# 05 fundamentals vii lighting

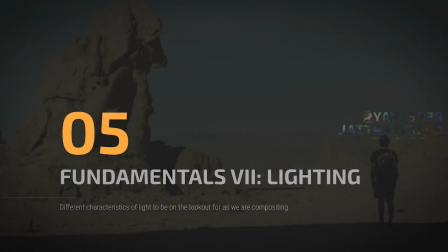[0:00]
Hello there and welcome back. In this video, we're going to tackle our 7th compositing fundamental and go over the theory of lighting and how it relates to compositing.
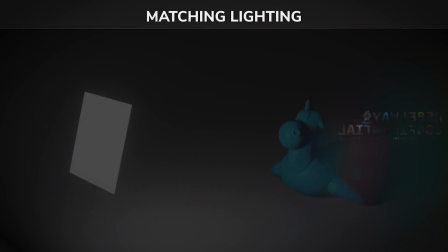[0:10]
By far, the biggest impact that lighting will have is when it comes to element selection. This can be a CG render, it could be a photograph, it could be a video. Any element that we're compositing into our shot needs to have the exact same lighting characteristics as our footage.
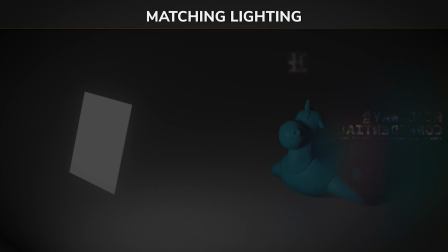[0:27]
If these do not match, your shot is not going to feel real. So let's look at the characteristics of light that we need to match when we're selecting our elements. We have the light direction, the light quality, and the light intensity.
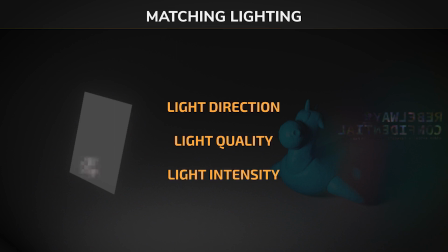[0:43]
And this list is applied to every single light that you can see in your footage.
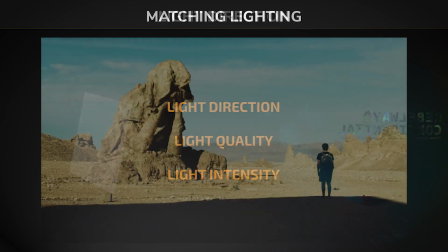[0:50]
So let's dive in and start looking at these more closely. We'll start with light direction.
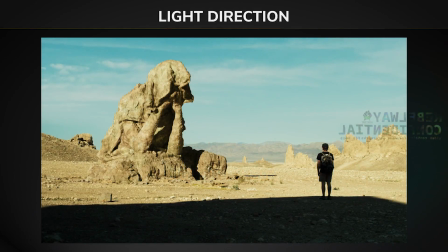[0:55]
Now, light direction is exactly what it sounds like. You need to make sure that your lights are facing the right way and are positioned correct relative to the object that's being lit. A lot of the times, you'll be able to tell this by the direction of the shadows.
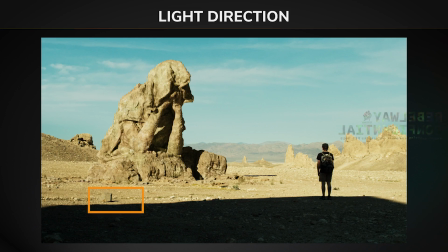[1:09]
In this instance, I looked at the rock in the foreground in the bottom left of frame, and I saw that its shadow was going mostly horizontally. It was going up a little bit, and so I roughly matched that in 3D to make sure that my light was going in the correct direction.
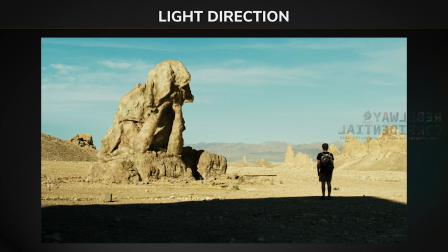[1:25]
But you'll notice that it appears that the shadows shift a little as we go from left to right in the frame. All of those rocks on the right are being very front lit. And we know there's only one sun, so what does this mean? Is our lighting incorrect? Well, let's take a look at this sphere render I did.
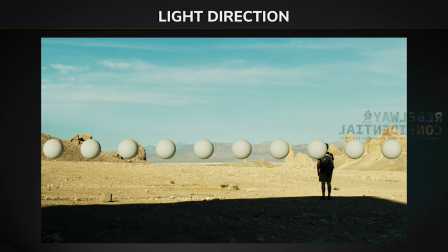[1:44]
You'll see that on the left side, we're seeing much more of the shadow side of our objects, where on the right side, it's entirely front lit. So the directionality of your lighting not only depends on the overall scene lighting, but also specifically where in your scene it's placed.
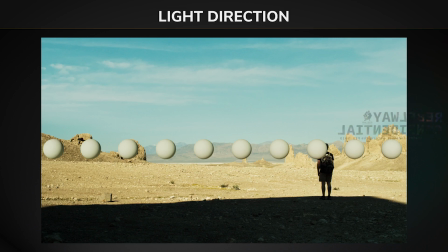[2:02]
Because as objects in this instance moved further right, we saw more of the side that the sun was hitting, making it feel more front lit.
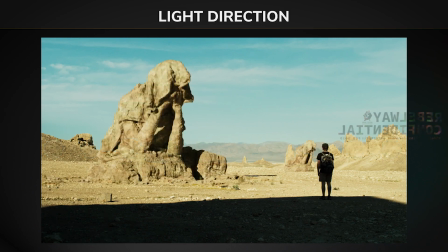[2:10]
For the sake of example, I made a duplicate of this statue in 3D space and moved it back towards those rocks, which appear to be more front lit. And you can see our render appears to be more front lit as well.
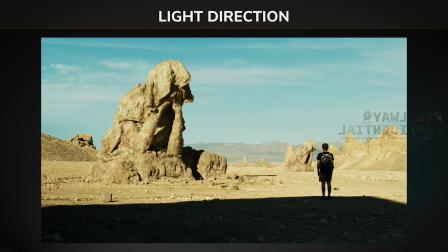[2:22]
It's not because we've moved the light or made an additional one, it's just the matter of us seeing more of the side that's being hit by the sun. Now let's take a look at how the statue feels when it's lit incorrectly in our scene, where the lighting direction is very wrong.
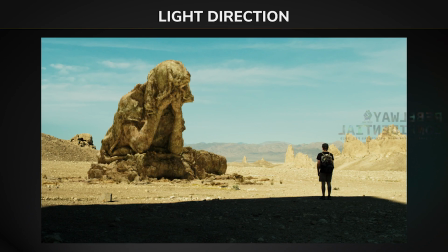[2:38]
Clearly, this doesn't feel realistic. This looks like a top-down spotlight sort of effect. It doesn't match the left to right nature of our plate. And the only thing I changed in this was the lighting. Everything else was kept exactly the same, so you can see just how big this lighting direction impact is.
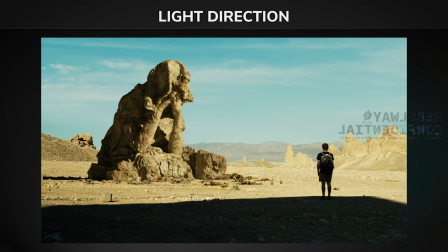[2:58]
Let's take a look at another example. Now this is starting to look a little bit better, but we still have a major problem with this render. The light is facing the wrong direction. It's still going horizontally, but instead of our shadow being cast from left to right, it's being cast from right to left.
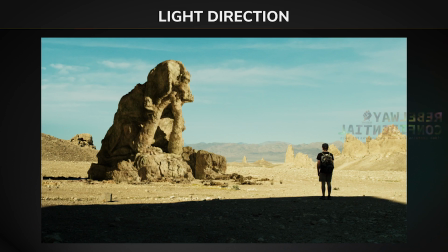[3:16]
I see a lot of newer compositors making this mistake, and it's an easier one to make because if you're just looking at a glance at it, it doesn't feel horribly off. There's something weird, and you may have a hard time putting your finger on it, but what's weird in this instance is certainly the light direction.
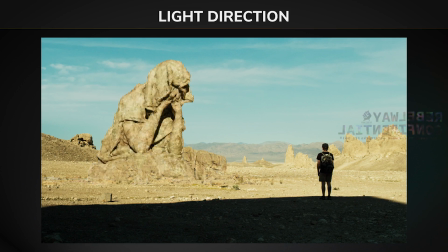[3:35]
And in this instance, we have a render that is way too front lit. This looks like it could potentially be more appropriate if it was on the back right section of our screen, but looking at our foreground rock and comparing the direction of our shadow on her arm,
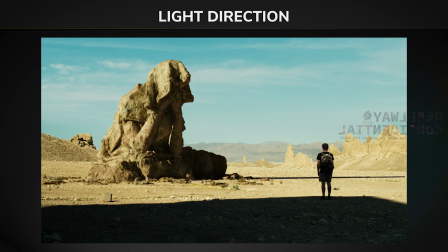[3:49]
this is certainly not correct. Let's try pushing it back a little bit now and see what our statue looks like with the light behind it. If you look at the shadow that's being cast, it's in the same relative direction as our foreground rock guide there, but this still doesn't quite feel right. And why is that?